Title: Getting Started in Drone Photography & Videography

So you just got a drone and you're wondering how the heck to actually get started in flying this thing and get those great shots.
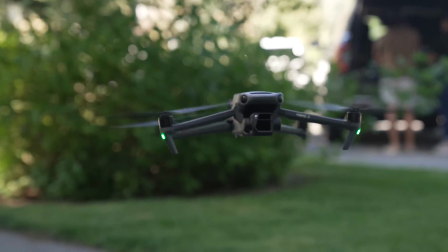(0:09)
That's awesome because today we're sharing the basics and getting started flying drones, the safety measures that you should take, and how to get those creative shots.
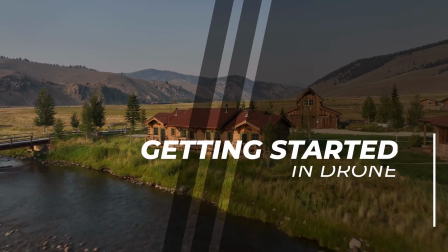(0:17)
Let's get started.
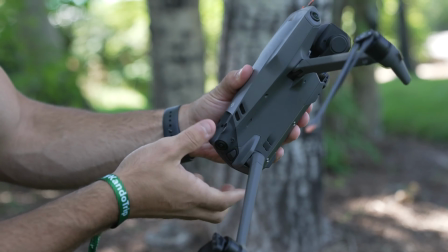(0:21)
Today I'll be shooting primarily with the DJI Mavic 3 for its incredible image quality, but keep in mind that many of the tips can apply to a multitude of drones. When it comes to safety protocols it's important to do your due diligence and follow all
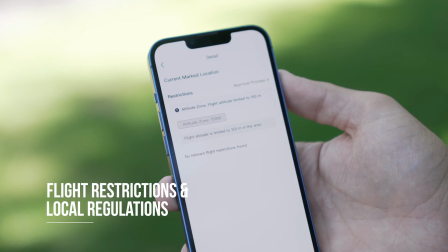(0:34)
local flight restrictions and local regulations and make sure that your flight is both safe and legal. Also keep in mind that rules and regulations are constantly changing so you'll have to stay on top of that as a drone operator. The FAA requires all operators who are flying their drones commercially that is if you're making money while flying drones to get the proper licensing to do so. Also recently the FAA implemented recreational flying tests that you must pass in order to fly drones as well. You can find all this information on the FAA website. When training for all of these tests, you'll get all the knowledge necessary in understanding the airspace around you and all the regulations. And if you're preparing for a flight ahead of time and you wanna check out if you could fly in that airspace, you can always use DJI's app to make sure that you're able to do so.
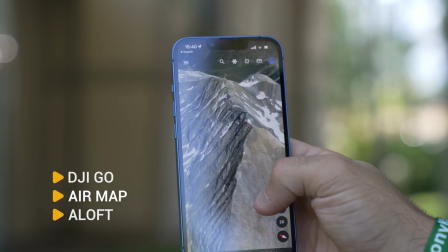(1:20)
There's also apps like AirMap and Aloft that allow you to do the same thing. Moving on to drone basics when it comes to photo and video.
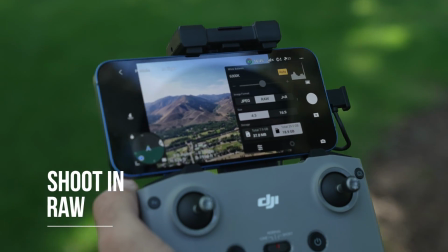(1:28)
For photo, you want to make sure that you're shooting in RAW. This is because DJI's RAW DNG's gives you the most versatility in post-production.
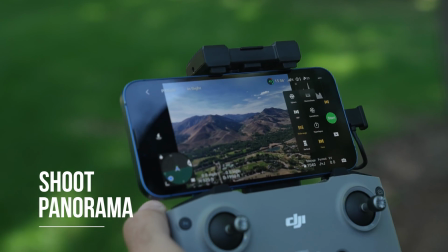(1:36)
Next, you want to shoot with panorama functions. DJI's panorama allows you to shoot 180, 360, and other panoramas that you can take advantage of.
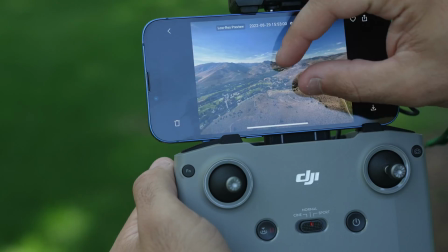(1:46)
The benefit of shooting panoramas is you get the highest quality out of your frame, you get a wider field of view of your scene, and you could always reframe in post.
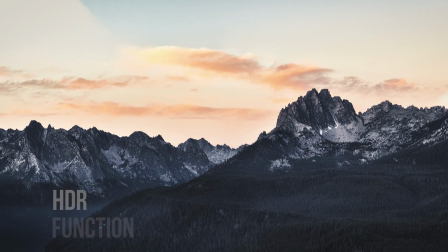(1:54)
Also, be sure to take advantage of DJI's HDR function, which is for high dynamic range scenes.
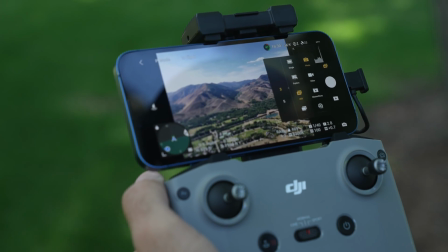(2:00)
This is called Smart Photo, and it allows you to take three images or five images at different exposure bracketing.
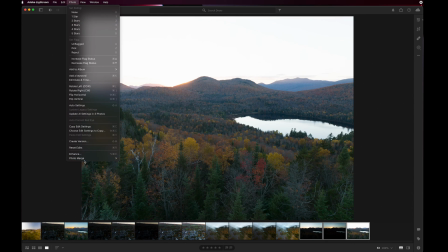(2:06)
This is perfect for high dynamic scenes like sunsets or sunrises. Keep in mind that you'll have to merge these exposures in post-production. DJI's app will stitch together your panoramas, but you should also take advantage of stitching the RAWs in post-production as well.
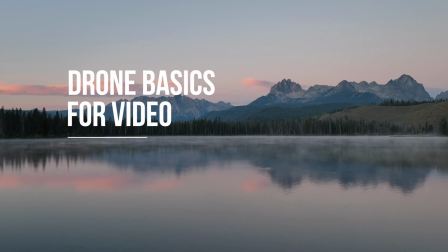(2:21)
Now moving on to drone basics when it comes to video.
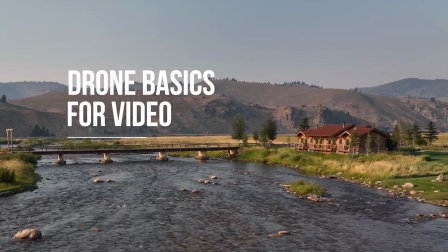(2:25)
If you're just getting started in drone flying and exposure in general, perhaps you want to take advantage of DJI's auto functions.
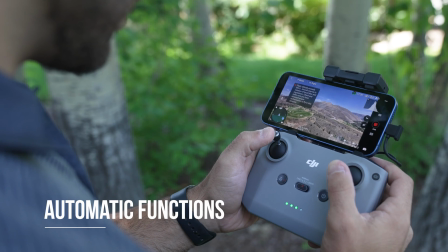(2:32)
This will set all of the parameters, shutter speed, aperture, and ISO automatically so that you can keep the focus on flying.
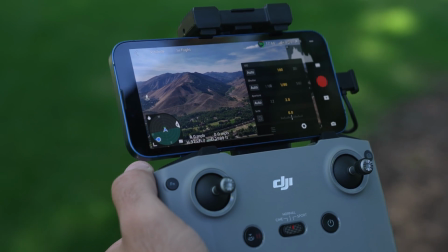(2:39)
Then once you're ready for manual exposure, you'll be able to set all of your parameters yourself. The benefit of this is when you're filming a drone clip, it won't shift the exposure throughout the clip. One of the greatest benefits of shooting with DJI drones is the in-flight hyperlapse feature, making hyperlapses really simple to actually create.
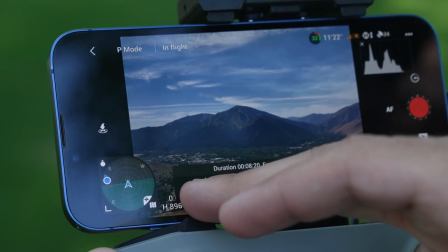(2:58)
Hyperlapses are essentially time-lapses in motion.
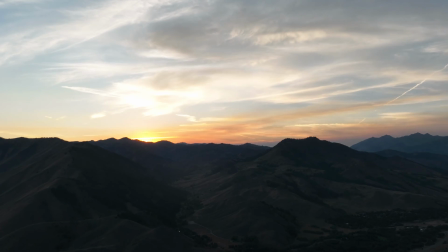(3:01)
The best part about shooting hyperlapses is that you can capture really dynamic videos of clouds moving across the sky or cars moving across the road. DJI Mavic 3 is one of the better drones for shooting hyperlapses because of its stability, performance in low light and overall image quality. And one of the greatest benefits for shooting hyperlapses is that you can always pull a still from that hyperlapse to use as an individual photo.
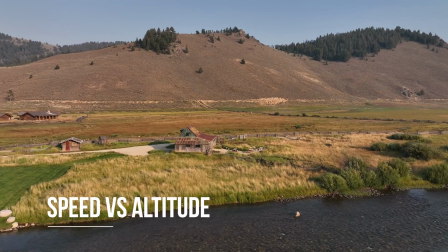(3:27)
Next you want to consider your speed versus your altitude and by this I mean you want to make sure that you know what you're looking for in your video clip.
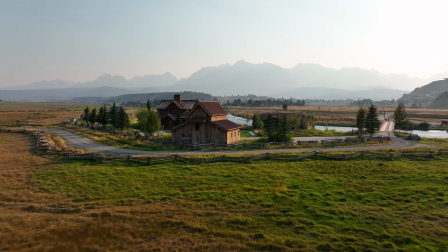(3:34)
If you're looking for a very dynamic shot that looks quickly moving then perhaps you want to fly
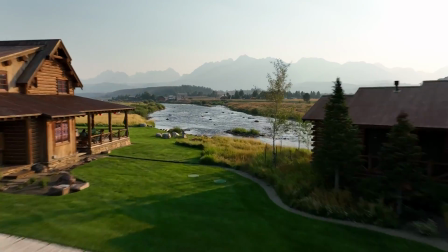(3:39)
lower so that when you're moving across the ground it'll look like you're moving faster.
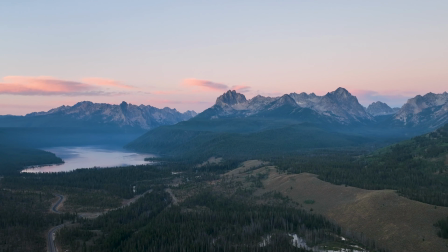(3:44)
The higher you're flying the slower it'll look like you're moving across the sky.
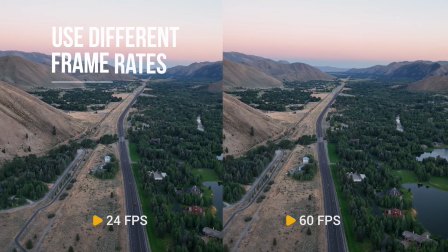(3:48)
If you're just starting out perhaps you want to consider filming at 60fps or 120fps so you can smooth out some of those jerky movements.
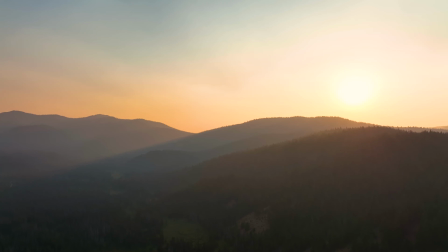(3:56)
Now moving on to the creative and fun part. First we're going to talk about lighting. Lighting is just as important in the sky as it is on the ground.
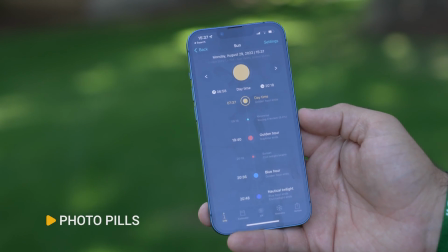(4:05)
So to plan out lighting you can use apps like PhotoPills to understand where the sun is going to be before you actually arrive on a location. You'll find that the best and most dramatic lighting conditions are during sunset and sunrise when the sun is lower in the sky.
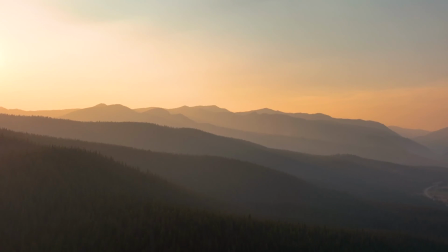(4:20)
Now that we've talked about lighting and your flight plan, let's talk about compositional techniques. To really make your photos and videos pop, incorporate framing and camera movements like leading lines,
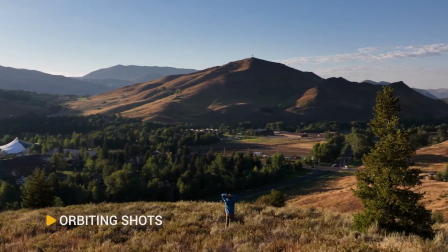(4:32)
orbiting shots, reveal shots,
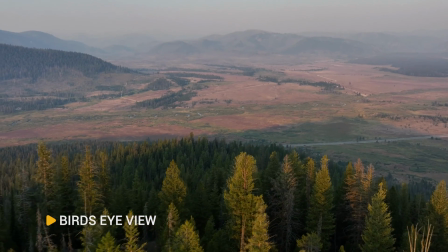(4:37)
parallaxing shots, and bird's-eye view shots. Now let's talk about filters.
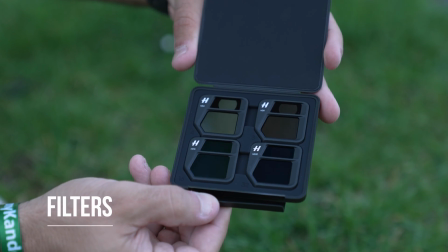(4:44)
Filters are beneficial for drone flying in both photo and video settings. With ND filters and video, you can abide by the 180-degree shutter rule.
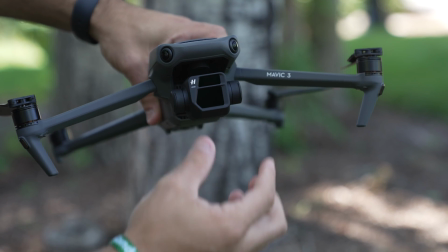(4:54)
The 180-degree shutter rule suggests that your shutter speed should always be double your frame rate. And then on the photo side, you'll be able to experiment with long exposures in the sky.
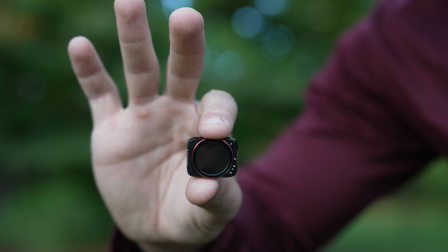(5:03)
Another filter to experiment with, and one of my personal favorites, a Pro-MIS filter.
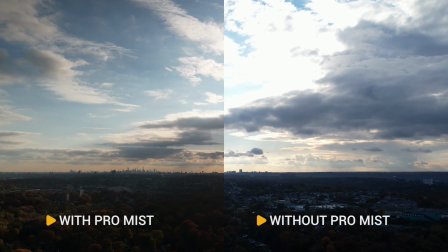(5:07)
The benefits of using a Pro-MIS filter is it'll soften the image and your highlights for an overall cinematic result. I hope this helps you to get going in aerial photo and video. Although we've only scratched the surface, you'll see the most benefit from actually getting out there and start flying. Let us know in the comments below if you have any questions. tag us in any photos and videos that you get with your drone. We would love to see it. My name is Matt and thanks for watching.